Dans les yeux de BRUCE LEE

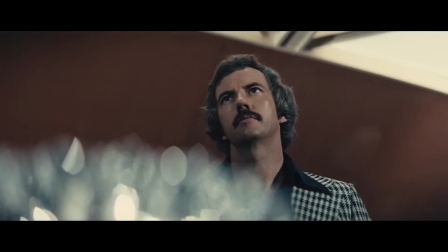41:25 J'aime beaucoup que dans cette scène, on n'a pas un champ contre champ banal, que tout se passe en dessous de la table de verre, ce qui permet de faire des cadres hyper intéressants avec des amorces de posters ou de cendriers.
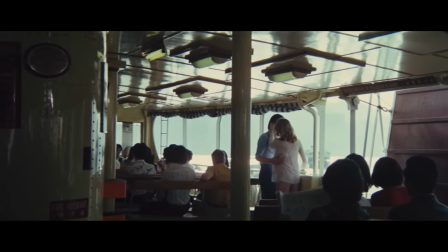41:33 Le scénario aussi banal peut-il être, d'un homme qui se fait passer pour mort pour se venger, mais ça marche très bien et donne des scènes cool comme celle du duel dans les vestiaires.
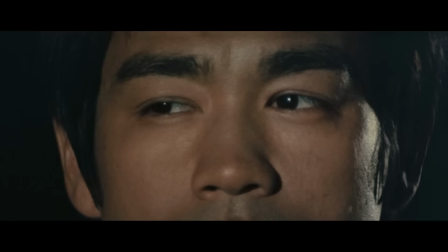41:41 Mais je pense que ce qui m'a le plus frappé, c'est comment ils ont répondu aux problématiques liées au film par l'esthétique.
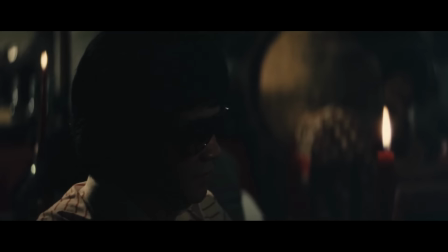41:47 Il faut évidemment cacher le plus possible que l'acteur n'est pas Bruce Lee, donc on le met souvent dans l'ombre, ou alors on le met dans le cadre de telle sorte qu'on ne le voit pas beaucoup, au-delà du fait qu'il est beaucoup grimé.
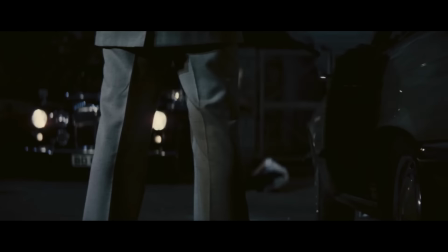41:56 Pareil aussi avec le personnage de Karim Abdul-Jabbar qui n'était pas là sur le tournage, il est toujours caché dans l'ombre, et tout ça donne un côté énigmatique et mystérieux au film qui marche bien.
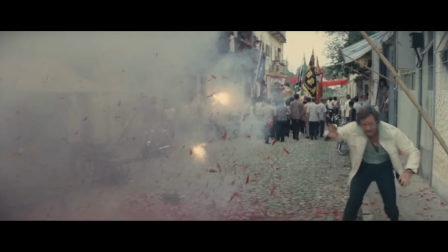42:04 Mais malheureusement, c'est ça qui est le plus décevant avec Le Jeu de la Mort.
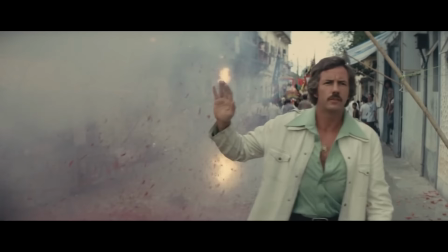42:07 C'est que s'il n'avait pas été tourné autour de Bruce Lee, ça aurait pu donner un film hongkongais super cool comme on les aime, sauf que là,
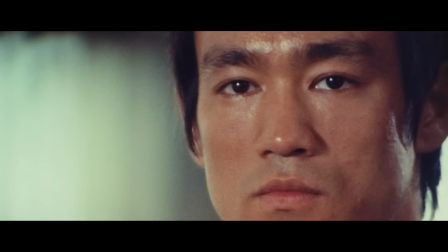42:13 dès que ça redevient bien, le film gâche tout en projetant des rushs de Bruce Lee au montage pour faire comme si c'était lui qui regardait,
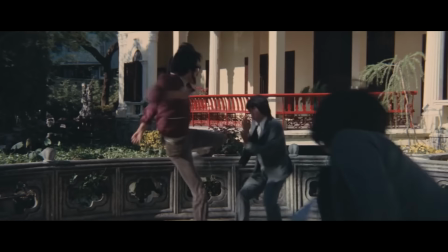42:19 et ça rend le film extrêmement kitsch. Et puis Le Jeu de la Mort est encore une démonstration parfaite que tout le monde n'est pas Bruce Lee. Au-delà même de la qualité martiale qui est en dessous, on sent que les coups ne vont pas aussi vite, le majeur problème, c'est qu'imiter Bruce Lee, c'est tout simplement pas possible.
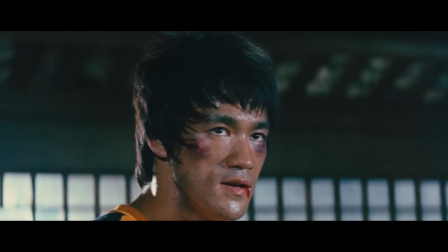42:32 Les cris, la gestuelle, le charisme, il n'y avait que lui qui avait tout.
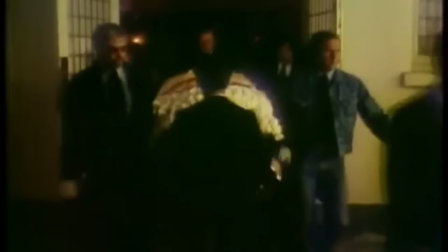42:39 Pour le bien de la vidéo, j'ai préféré parler des films dans leur linéarité, parce que Bruce Lee meurt le 20 juillet 1973 à 32 ans,
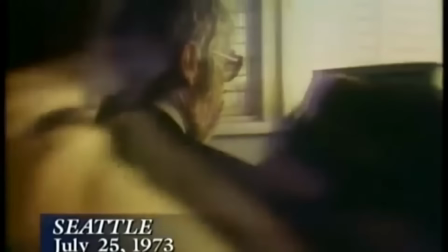42:45 officiellement d'un œdème cérébral dans la fleur de l'âge et aux prémices d'un succès mondial absolu,
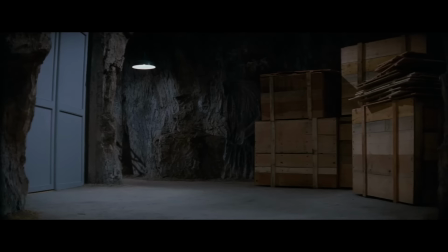42:50 parce que ce sera juste avant la sortie internationale d'Opération Dragon et sans avoir terminé Le Jeu de la Mort. Donc il ne verra jamais l'impact qu'aura eu ce film.
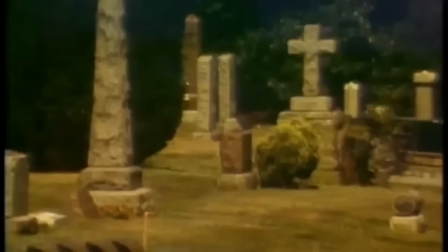42:58 Les circonstances de la mort de Bruce Lee sont très floues, encore aujourd'hui. Ce qui est sûr, c'est que tout ça se passa à Hong Kong. Avec son acolyte de toujours dans son aventure cinématographique, le producteur Raymond Chow,
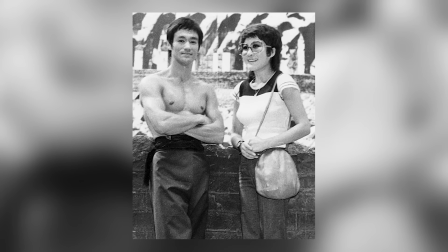43:07 ils rendirent visite à une actrice, Betty Ching-Pei, pour lui proposer un rôle dans Le Jeu de la Mort. Après plusieurs heures,
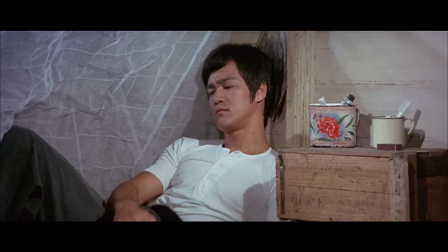43:13 Bruce Lee se plaignit d'un mal de tête et l'actrice lui donna un cachet de l'équagésique. Le petit dragon alla se reposer, pendant que Raymond Chow partit à un autre rendez-vous.
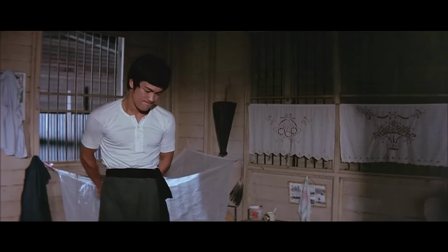43:20 Betty Ching-Pei essaya de réveiller Bruce Lee après un certain temps, mais n'étant pas réceptif, elle appela Raymond Chow à la rescousse.
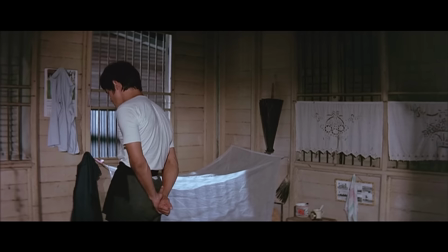43:26 Quand il arriva, lui aussi essaya de le réveiller, mais sans succès. L'actrice appela son médecin, qui finira par appeler une ambulance pour emmener le petit dragon à l'hôpital, où il sera finalement déclaré mort.
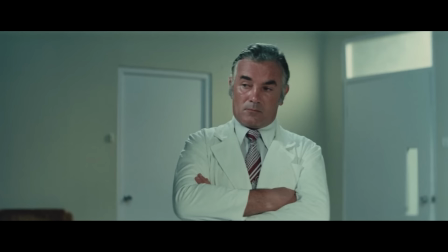43:35 Voilà comment s'est terminée l'ascension fulgurante. Un mal de tête, un lit et un appartement. Maintenant, autour de cette histoire a régné d'innombrables théories, majoritairement entre médicaments à cause de son mal de dos,
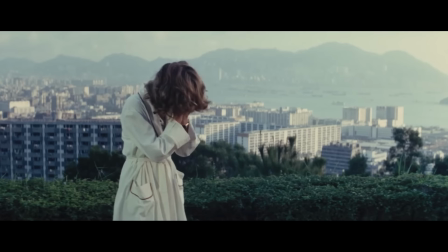43:46 ou aussi l'équagésique que Betty Chingpei lui avait donné, mais aussi weed, parce que oui, Bruce Lee fumait de la weed,
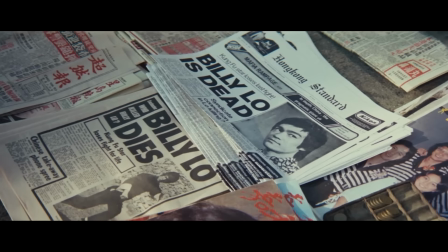43:51 ou encore assassinat de la mafia chinoise et d'autres encore plus folkloriques.
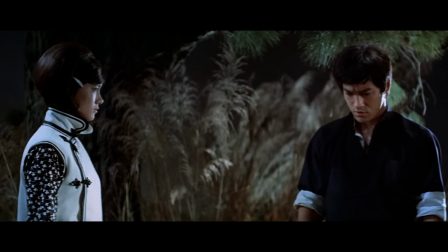43:55 Encore aujourd'hui, sa mort reste une telle énigme que fin 2022, des médecins ont fait leurs propres recherches et ont conclu que c'était dû à une surconsommation d'eau.
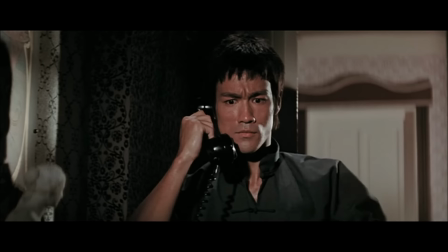44:02 Je ne vais pas rentrer là-dedans, expliquer toutes les théories, en faire moi-même et passer à côté de ce qui est le plus important, l'héritage de Bruce Lee.
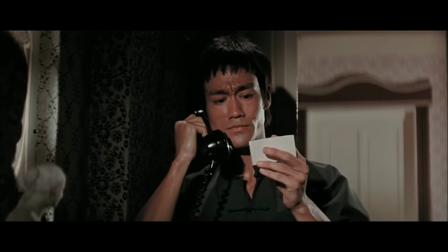44:09 Cinématographique d'abord parce qu'il va laisser un vide dans l'industrie, un vide que les producteurs vont vouloir remplir.
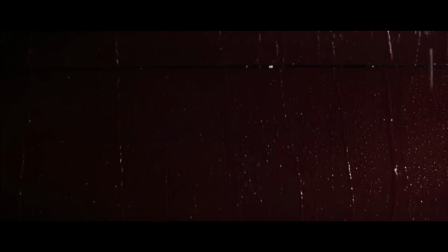44:13 Il y a une réalité, Bruce Lee était une poule aux œufs d'or, alors avec sa mort, tout le monde va essayer de trouver le nouveau prodige pour porter les films de Kung Fu.
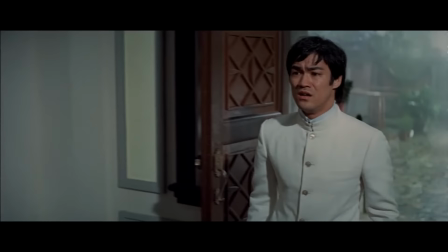44:20 L'un des candidats à ce nouveau poste, c'est Jackie Chan. Mais ce qui va faire qu'il va sortir du lot, c'est justement que Jackie Chan avait compris qu'il ne pourrait jamais être Bruce Lee.
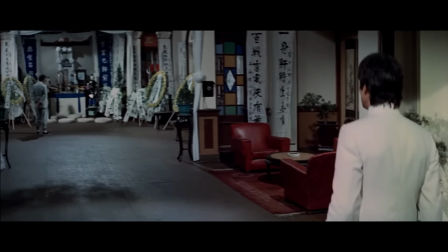44:28 Il était unique et il ne pouvait pas être ce qu'il n'était pas. Le vide que Bruce Lee laissa a permis l'émergence de tous ces autres artistes qui étaient par ailleurs cascadeurs sur ses films.
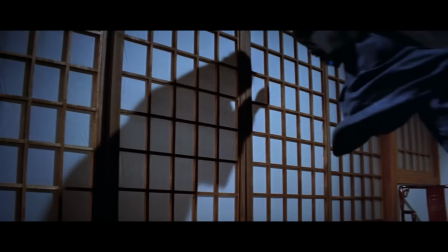44:36 Jackie Chan était cascadeur dans Opération Dragon et La Fureur de Vaincre, par exemple c'est lui là qui fait ce grand saut à travers la porte,
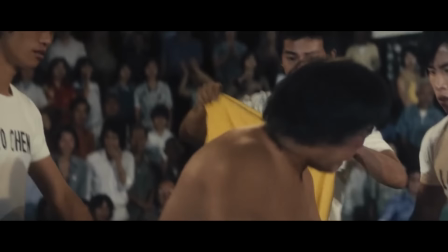44:41 ou encore Sammo Hung qu'on voit au tout début d'Opération Dragon et qui reviendra dans Le Jeu de la Mort,
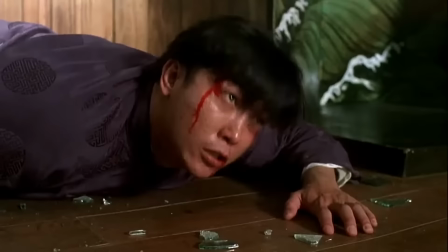44:45 et plus tard Jet Li qui tournera d'ailleurs un remake de La Fureur de Vaincre, Fist of Legend en 1994.
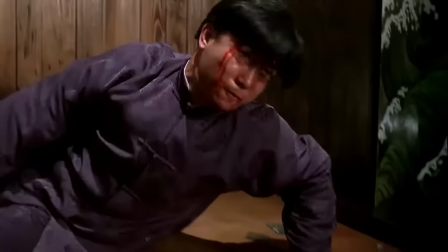44:51 Mais son influence dépasse grandement Hong Kong.
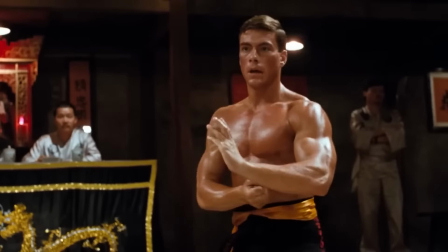44:53 Bruce Lee a aussi contribué à la naissance de Jean-Claude Van Damme, et quand on le regarde jouer dans son premier film Bloodsport, on peut voir à quel point Van Damme prend de Bruce Lee.
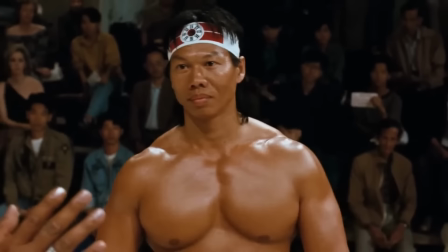45:05 La mort de Bruce Lee a permis la naissance d'innombrables artistes, des artistes que j'ai moi-même suivis et adorés, des artistes qui ont eux aussi, à leur tour, influencé le monde.
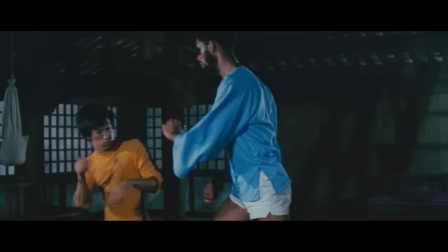45:13 Et on peut se poser la question, si Bruce Lee était encore en vie, est-ce qu'on aurait eu Jackie Chan ?
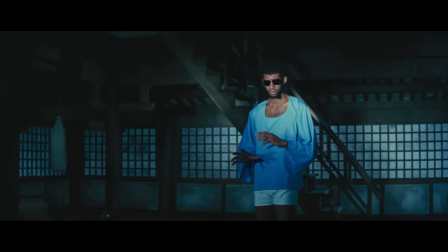45:17 Il y a toujours des personnes pour critiquer Bruce Lee, dire que de toute façon il ne s'est jamais battu en professionnel, qu'il n'était pas si fort que ça, ou qui gagnerait entre lui et Mohamed Ali, tout ça est si futile. Et quand il y a des Jackie Chan ou des Sammo Hung, des personnes qui ont rencontré et travaillé avec Bruce Lee et qui montrent le respect et l'admiration qu'ils ont pour lui, bah moi, ça me suffit.